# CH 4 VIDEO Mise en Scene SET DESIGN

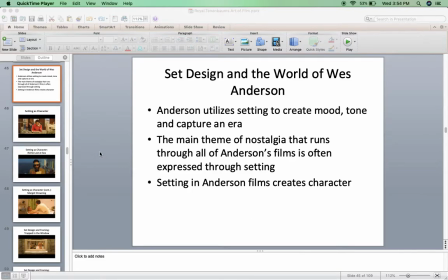Okay, now we're going to move on to talking about set design in Wes Anderson's film, The Royal Tenenbaums. Set design is often this place where Wes Anderson really kind of shows off, right? That his kind of maniacal attention that he pays to details
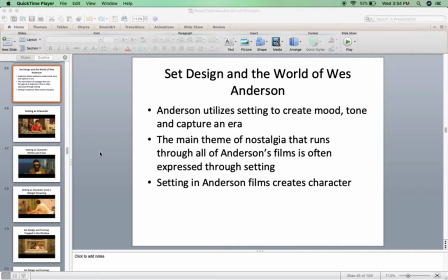really shines when thinking about his designing of sets, his use of sets. We know, if you know anything about Wes Anderson, the director, you'll know that as a child, he staged plays a lot, just like in the film Rushmore, just like in this film, Margot being the playwright.
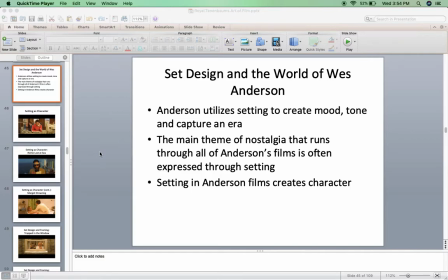This is something that he did as a kid. And that set design is always sort of a symbol, a visual symbol of his obsession with his past, the nostalgia for the past in general. Okay. Now, what is fantastically sophisticated about set design in Wes Anderson's films is
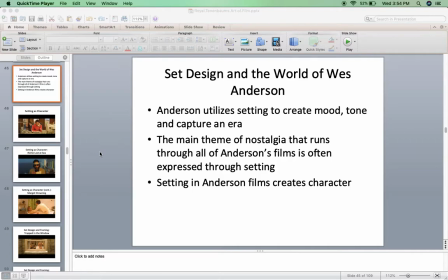not only do they convey or visually express this thematic element, in other words, the theme of nostalgia, but they also can be used to convey important elements,
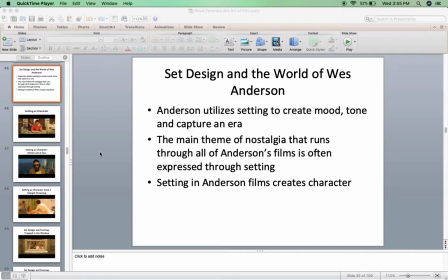mood, tone, fine. But character, that's where it's done very smartly, okay? Where the setting becomes a kind of extension of the character. Set design becomes another avenue in which to better understand the main character, okay?
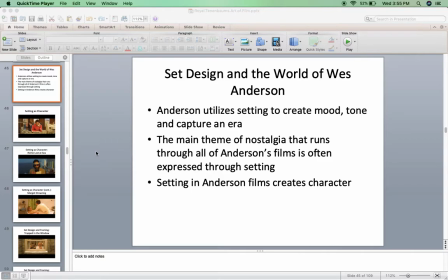So I'll show you a few images. I'm going to go through this one probably pretty quickly.
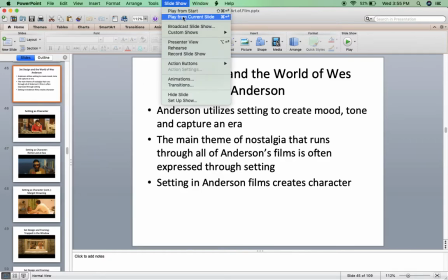But let's look at a few stills from the film, okay?
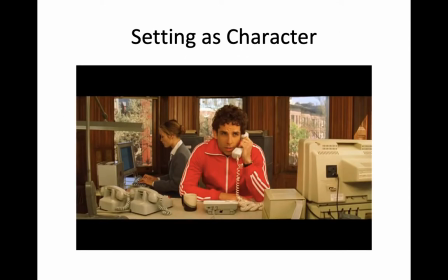So here we have, Chaz in his element, Chaz and his setting, okay? I wonder if that's, God, I can't remember anyone's names right now, but I wonder if that's Ben Stiller's wife.
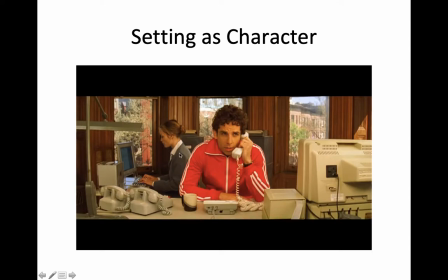I don't remember what her name is, and I think she might be the ex-wife now. But doesn't it kind of look like her, you guys? For those of you who know who Ben Stiller's wife used to be, I wonder if that's his wife doing a cameo appearance. It looks a lot like her, or I guess ex-wife, right? But anyway, we have Chaz seated here and trapped in his office, right?
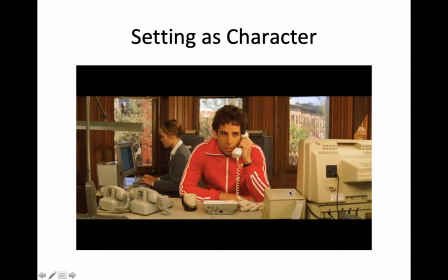Chaz like wanting to escape reality, wanting to escape all of his traumas. He always escapes through work. Here we have the office setting, the phone and the third phone and the fourth phone, right? These multiple telephones, these three telephones as being an extension of character, right?
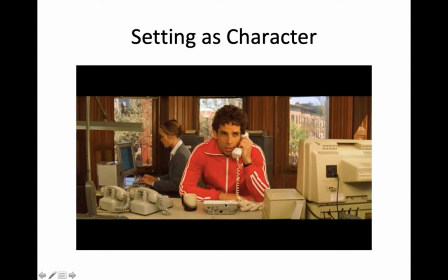The three telephones could be, the three stages of Chaz when Chaz regresses in childhood. It could also be the two phones are his children, and the third phone is himself, right?
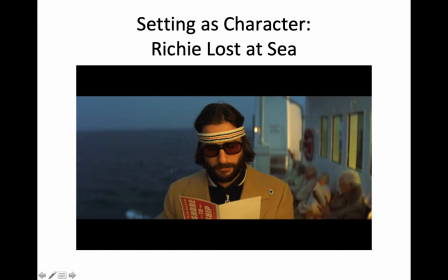Here we have, Richie, who is on this ship coming back to the United States, coming back to the family. This is a great metaphor of, Richie is lost at sea, right? He's crossed this boundary that cannot be crossed, the boundary of incest, right?
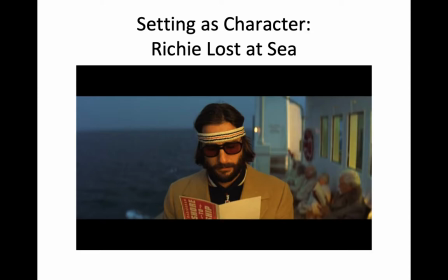It might not be technically incest because Margot is the adopted daughter, right? Royal always goes to great lengths to explain that she's adopted. So it may not be biological incest, but I mean, that's his sister. He's grown up with him and he's in love with her. This kind of forbidden love, this boundary that cannot be crossed.
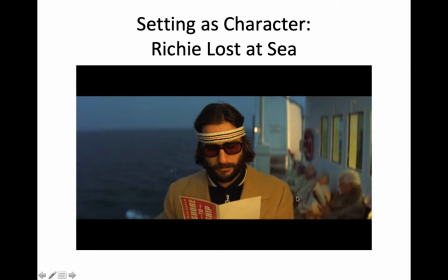Here we have in this image, the image is foreshadowing this, that he's crossed this boundary.
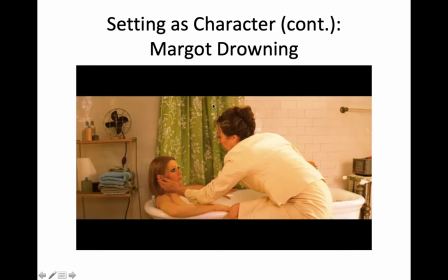He's lost at sea. Okay, Margot is drowning in her life. Where do we see Margot in this image? In a bathtub. Right? Isn't it so smart, you guys? Like it's so good. We just sort of go past the scene.
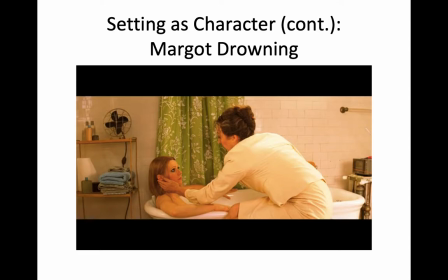We wouldn't really think anything of the setting of this scene, but the setting is telling us what we need to know, that here she is drowning. She's living her life in a bathtub, okay? The set conveying what is happening in the interior landscape of Margot's mind, right?
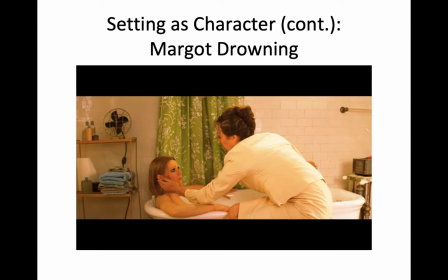You know how difficult that is to do, to externalize what is happening internally, right? He's doing it through the use of set design, okay?
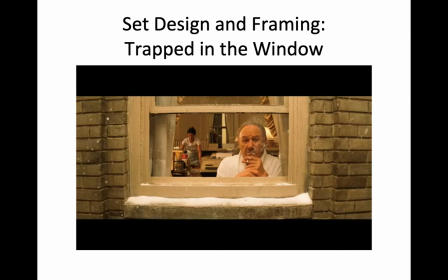Sometimes the set design can convey feelings for the characters. So this is an image that I've already showed to talk about three-dimensional design, but here we see that, Royal is trapped in the window.
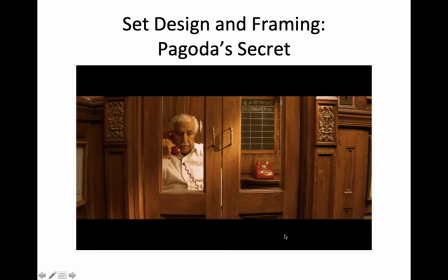Pagoda is sort of in this secret, he's in the closet, he's in this secret space, right? Because he has a secret, he knows about Ethel's engagement, he's telling Royal.
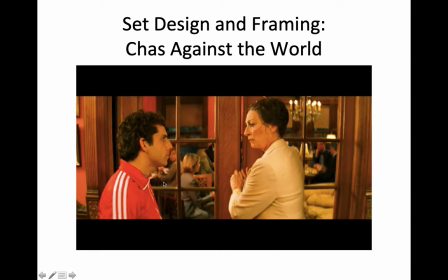Chaz here is the set design here and the use of framing is setting him apart from everyone else, which is sort of how Chaz operates. He's sort of against the world. He's separate from everyone else, but at least he has Ethel. At least he has his mother. She's in this separate space with him.
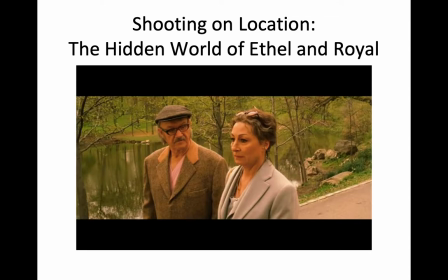Sometimes in thinking about set design, directors can make a choice between, shooting on location or creating a set. Here, this is a choice on the part of the filmmaker to actually shoot on set.
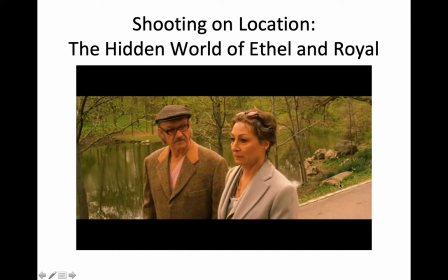And it's this wonderful decision because, we see the real world, but Ethel and Royal are in their own secret world, right? So it's the real world, but it's this secret place. It's this beautiful place,
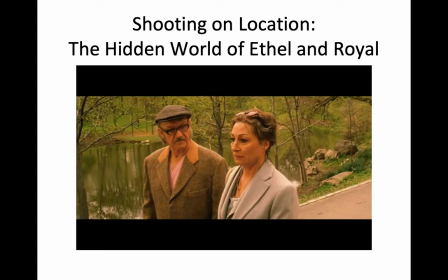this beautiful pond that seems to exist only for Ethel and only for Royal in this one moment in their lives where they almost come together, but of course they won't. She'll go on to marry another man. They'll end up getting a divorce, but just for this moment, they're connected here, right?
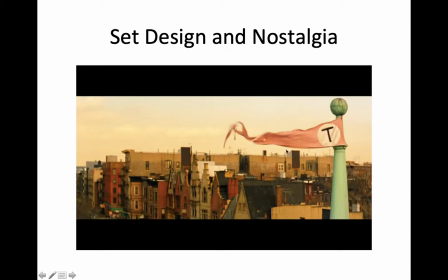Obviously, the set design can be used to display nostalgia. Here we have this very kind of dated look, these dated buildings, okay? In case you guys can can hear slight snoring in the background, I'm so sorry. My husband is sick and I have to record these lectures.
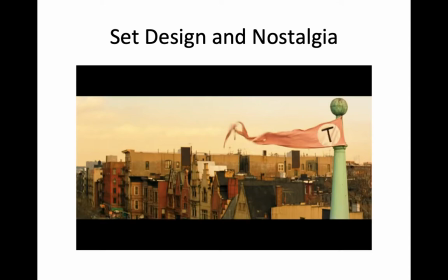So if you hear snoring in the background, it's because my poor husband who's sick is in the room with me as I'm recording these lectures, okay? That's how boring my lecture is, that my husband can sleep through it. So here we have this kind of set design conveying nostalgia, right?
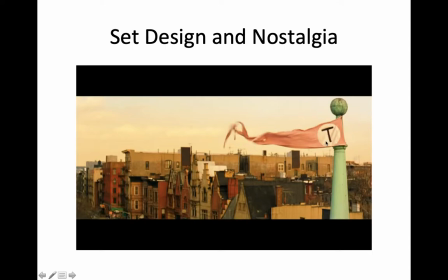Look at this really dated kind of architectural element, this faded pink flag that has I guess it's supposed to be the family's crest. It's just the letter T, right, for the Tenenbaums. This kind of dated looking image.
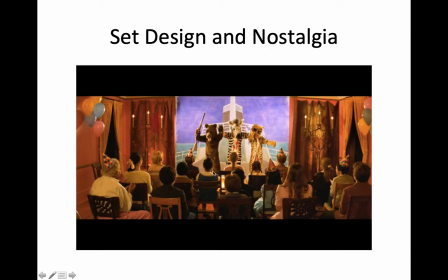Another moment of set design for nostalgia. Here we have this kind of, diorama sort of come to life that, here is the play that's being staged. It's something from the past that's expressed through the set design.
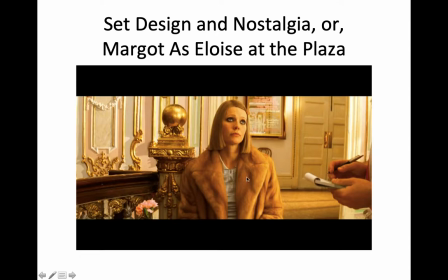Here we have Margot. Margot in the film is sort of very reminiscent of the little girl Eloise, right? Eloise, who's a character in a series of children's books. Eloise is the little girl who lives all alone at the plaza, and she's always all alone in this beautiful hotel world.
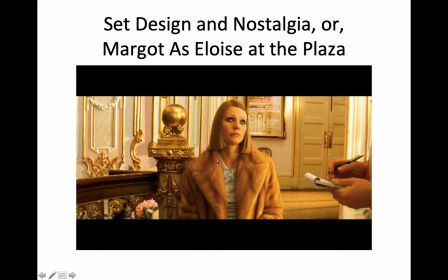And here we see Margot very much, like Eloise, all alone in the world, right? All alone, seeking the refuge of her past, that looks like children's books, right?
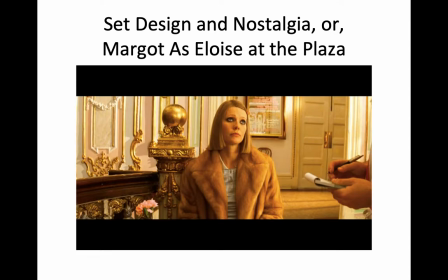Like, the mixed up files of Mrs. Basil E. Frankweiler or Eloise at the Plaza.
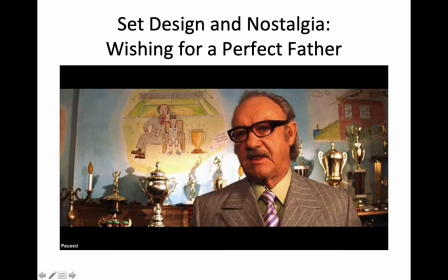Here we have, set design conveying this difficult relationship that Royal has with the family, right? That Royal is the father that they have, but the kids always kind of wished for a perfect father, that,
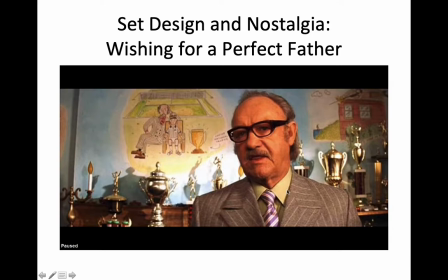he was in their lives, but in their lives in a painful sort of way, right? Look at the two illustrations on the back of the wall here. One is Royal being the perfect dad, Richie being the perfect son, winning this trophy.
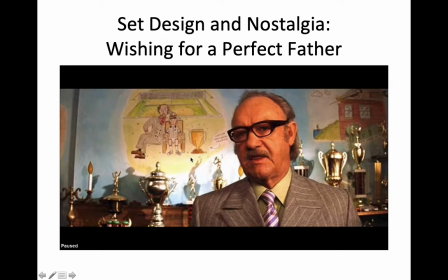That's the children, using perfection as a way to capture their parents' attention, their parents' love, and Royal being the good dad, but the reality is captured in this other image. The image, of course, illustrated by Wes Anderson's brother, Eric Chase Anderson, who's an author and an artist in his own right.